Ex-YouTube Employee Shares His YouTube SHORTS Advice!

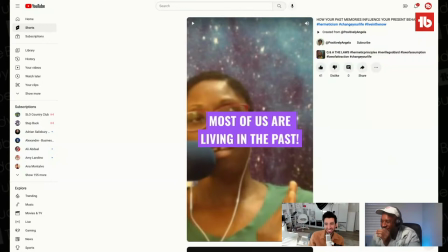(28:31)
I thought that was the same. Oh my god! Oh man! Before we talk about that, like I think just there's a lot of opportunity for B-roll, like you said.
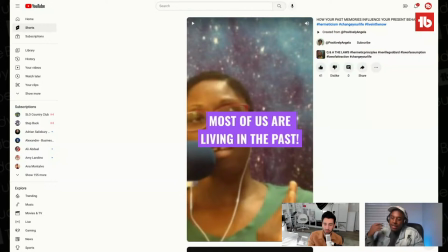(28:43)
I think there's sometimes what was being said in content and was communicated visually, there's like this disconnect here where it's like, if I wanted this to hit harder, throw up some visuals that hit me harder.
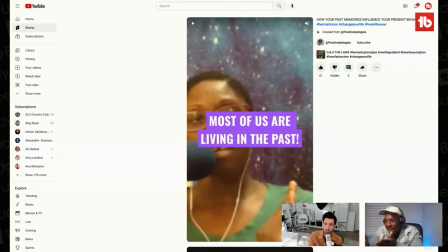(29:02)
Because just the shot isn't doing it for me, to be honest with you. But and it's an easy fix. It's like, you know, you could take this same video, take it down.
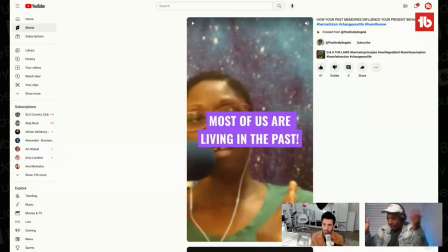(29:16)
I mean, unless you're worried about losing what's on it. But like, I would just unlist it and just repolish it, put some B-roll on it and see how that performs. Like it's some easy wins like that that are low hanging fruits. And I mean, like, I think Pexels,
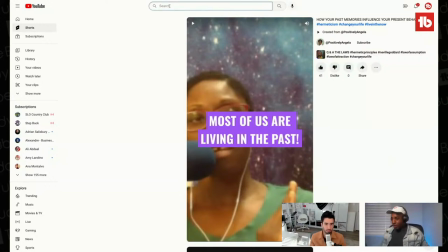(29:33)
P-E-X-L-S, I think how you spell it, is like a free stock footage site where you can just enhance some of this just for no bucks at all. 100%. Yeah, I would totally agree with that. I would try to recut this and re-upload. Positively, Angela, I see you're in the chat.
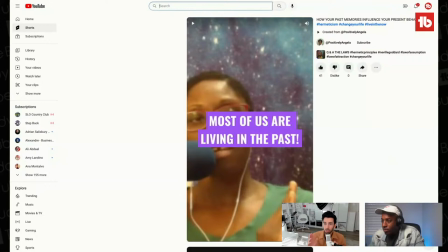(29:49)
And also, I see a lot of people commenting and giving their thoughts. Like, the more you guys comment and help out, the more we'll try to pick out the most active folks. And it's really cool to see people who are hopping in this in this live stream, like, now for the third time as we're doing these roasts.
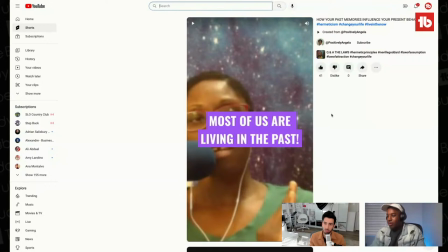(30:06)
So the other thing I'd say on top of this is, Angela, could you give an example from pop culture or a movie of something that, like, living in the past, or like, is there a movie reference you could say? Because then you're able to latch onto the search interest by putting that in the headline. So I think about that a lot too.
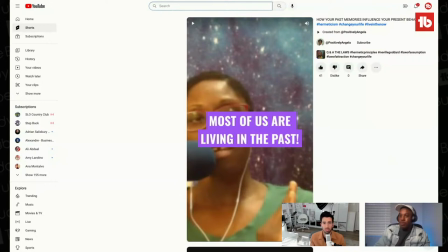(30:23)
It's like, can you say something different, and can you say something that makes it more relatable and has a bit more mass appeal without us losing your focus?
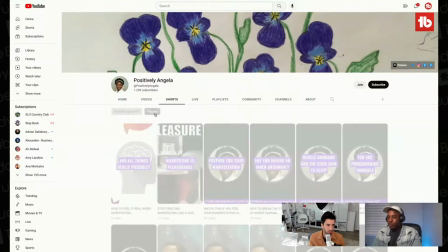(30:31)
So let's just see, maybe that's a one-off. I do want to give the benefit of the doubt, but I'm seeing, okay, this one looks a bit better.
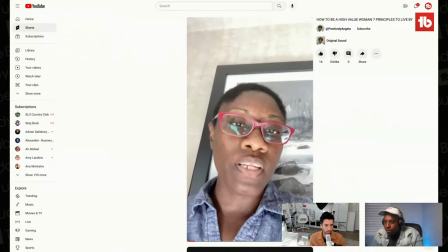(30:39) What constitutes a woman of high value?
We should have saved that second off.
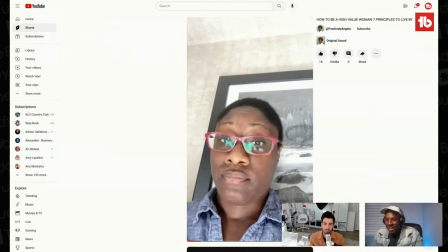(30:44)
Yeah, at the beginning. We should have saved, cut that. Yep. But already, Angela, I see, like, when we see you, like, your full facial expression versus the previous one where the text is covering your face, it's already more compelling. The lighting is better here. I think it's a bit shaky.
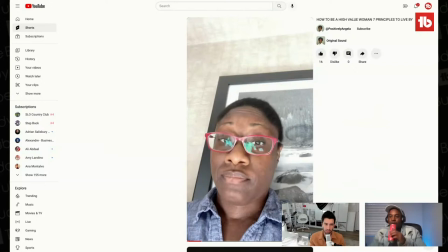(31:03)
Like, I would have just put this on a tripod, because I think it's like, is this a vlog that we're about to see? You're about to take us on a journey, or are you talking to camera? The subconsciously, we've seen so many videos now that things trigger things in terms, things trigger expectations in terms of the movement in the video.
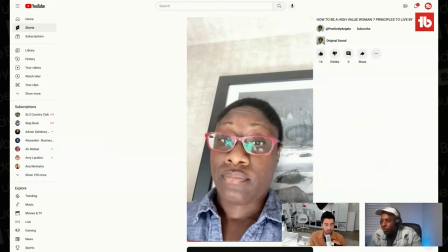(31:20)
So I just think about that, as well as anybody who has a talking head.
But what does she bring to the table? Is she not submissive? Is she too masculine? Is she not feminine enough? Do we even know what those things mean? Or are we just regurgitating information?
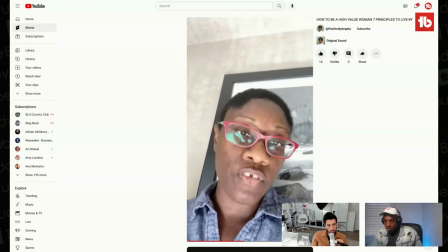(31:40) I encourage you, and I invite you, to sign up for this workshop of becoming a woman of high value.
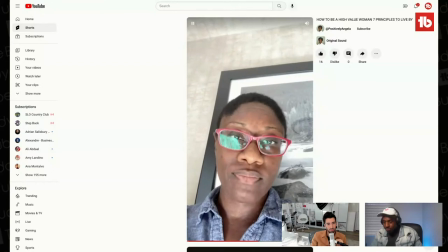(31:48) What makes you a woman of high value? The quality of your thoughts.
Okay, I think this would have benefited, this video would have benefited a lot from, like, some type of introduction of, like, the seven principles to live by.
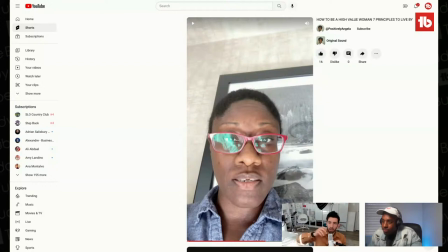(32:03)
One, this. Two, that. Three, that. Like, I don't have a sense of structure in this video, so I'm losing you. Even though I think that you're speaking, like, to camera, and you're like,
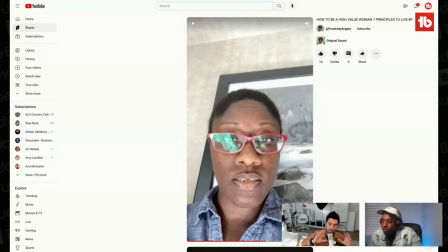(32:16)
sharing your ideas, like, in a very compelling way, but the way they're structured is, and the way the editing is just one shot the entire time, is losing me. So I think about that. And then the workshop plug,
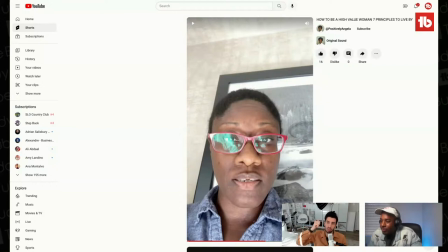(32:29)
it's always a trade-off, because the second you start to plug going to some other platform, people will stop to watch the video.